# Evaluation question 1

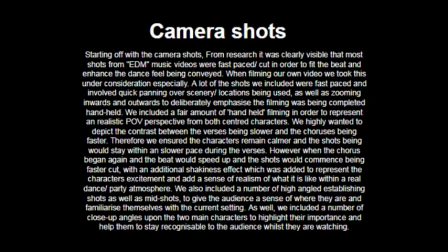We included a fair amount of handheld filming in order to represent a realistic point of view perspective from both centred characters. We highly wanted to depict the contrast between the verses being slower and the choruses being faster. Therefore, we ensured the characters remained calmer and the shots would stay at a slower pace during the verses.
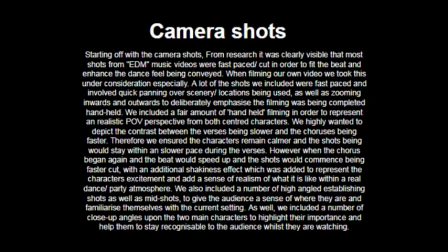However, when the beat began again and the beat would speed up, the shots would commence being faster cut, with an additional shakiness effect which added to represent the character's excitement and add a sense of realism of what it is like within a real dance and party atmosphere.
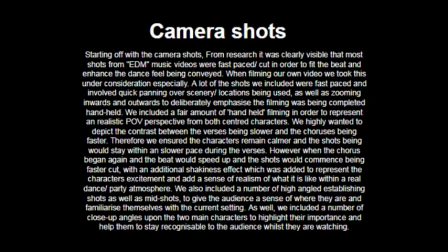We also included a number of high-angled establishing shots as well as mid-shots to give the audience a sense of where they are and familiarise themselves with the current setting. As well, we included a number of close-up angles upon the two main characters to highlight their importance and help them to stay recognisable to the audience whilst they are watching.
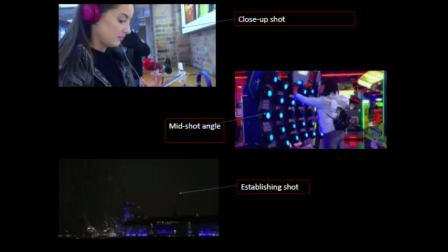So here are a few examples from our actual music video. At the top you can see there's a close-up shot of one of our main characters, which we had quite a few of in our music video in order for once again the audience to recognise very clearly who the main characters are.
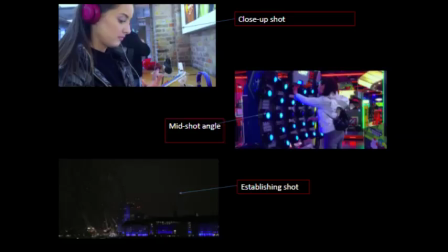Just below that we have the mid-shot angle of me in the arcade, just my upper body to represent what am I doing. And just below that we have the establishing shot of the South Bank and the London Eye. We had quite a few establishing shots in order to represent the location and the current setting of what is going on.
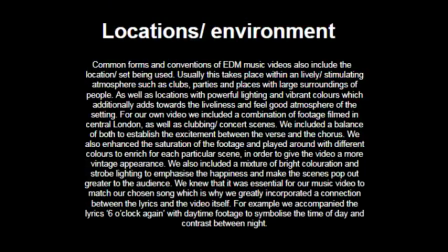Common forms and conventions of EDM music videos also include the locations and sets being used. Usually this takes place within a lively and stimulating atmosphere such as clubs, parties and places with large surroundings of people,
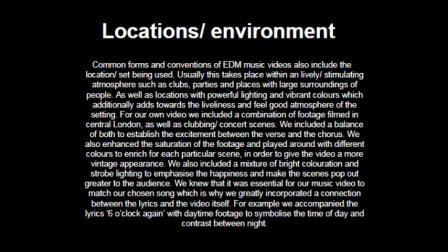as well as locations with powerful lighting and vibrant colours, which additionally adds to the liveliness and feel-good atmosphere of the setting. For our own video we included a combination of footage filmed in central London as well as clubbing and concert scenes. We included a balance of both to establish the excitement between the verse and the chorus.
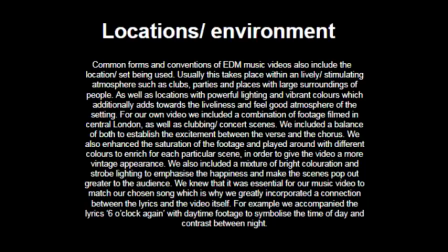We also enhanced the saturation of the footage and played around with different colours to enrich for each particular scene in order to give the video a more vintage appearance. We also included a mixture of bright coloration and strobe lighting to emphasise the happiness and make the scenes pop out greater to the audience.
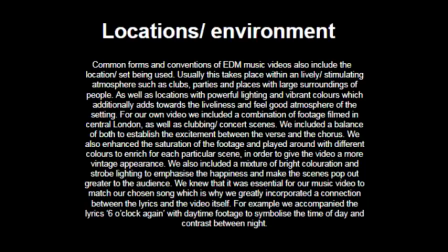We knew that it was essential for our music video to match our chosen song, which is why we greatly incorporated a connection between the lyrics and the video itself. For example, we accompanied the lyrics 6 o'clock again with daytime footage to symbolise the time of day and contrast between nighttime.
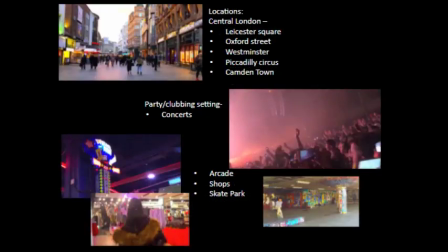So here are a few examples from our actual music video, the locations and sets which we used. So you can see in the top image, this is central London, and in central London we went to particular locations such as Leicester Square, Oxford Street, Westminster, Piccadilly Circus and Camden Town.
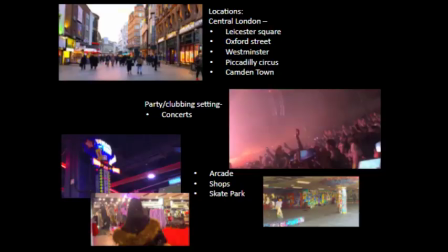Just below that, on the right, you can see is a party/club setting, which is very important to the EDM genre. So we got these sort of images from concerts we'd been to and that sort of places. And just below that, we have a mixture of the arcade, shops and skate parks.
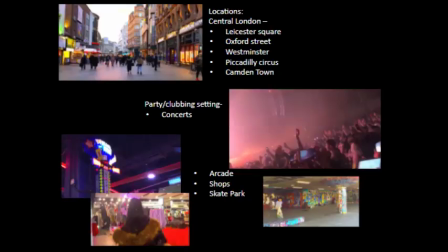We wanted it to be places youth could relate to and enjoy going to, which is why we went to the most popular places we think they would.
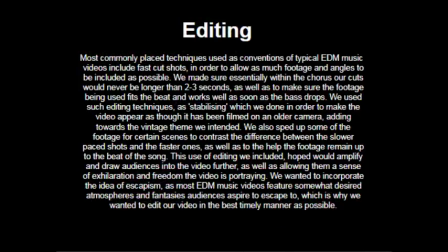Most commonly placed techniques used as conventions of typical EDM music videos include fast cut shots in order to allow as much footage and angles to be included as possible. We made sure essentially within the chorus our cuts would never be longer than 2 to 3 seconds,
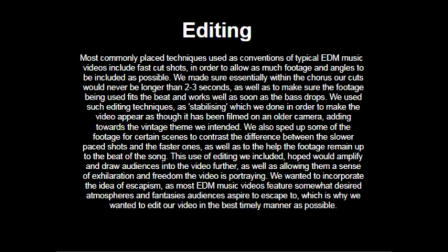as well as to make sure the footage being used fits the beat and works well as soon as the bass drops. We used such editing techniques as stabilising, which we done in order to make the video appear as though it had been filmed on an older camera.
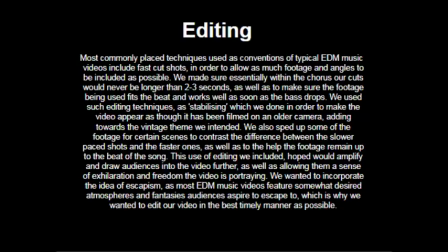So with the stabilising effect, what it would do is from where we'd filmed it would be quite shaky, but would make it shaky on purpose. So then when we went to stabilise it, it would give it an almost vintage effect, as though it'd been filmed on a certain type of camera.
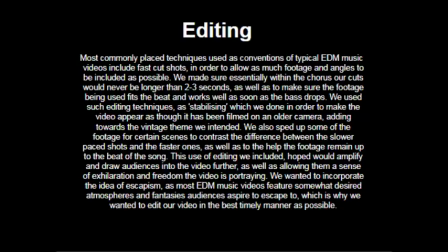Even though it was not intended, it looked very good when we saw it on screen. Which, yeah, as well added to the vintage theme that we obviously intended.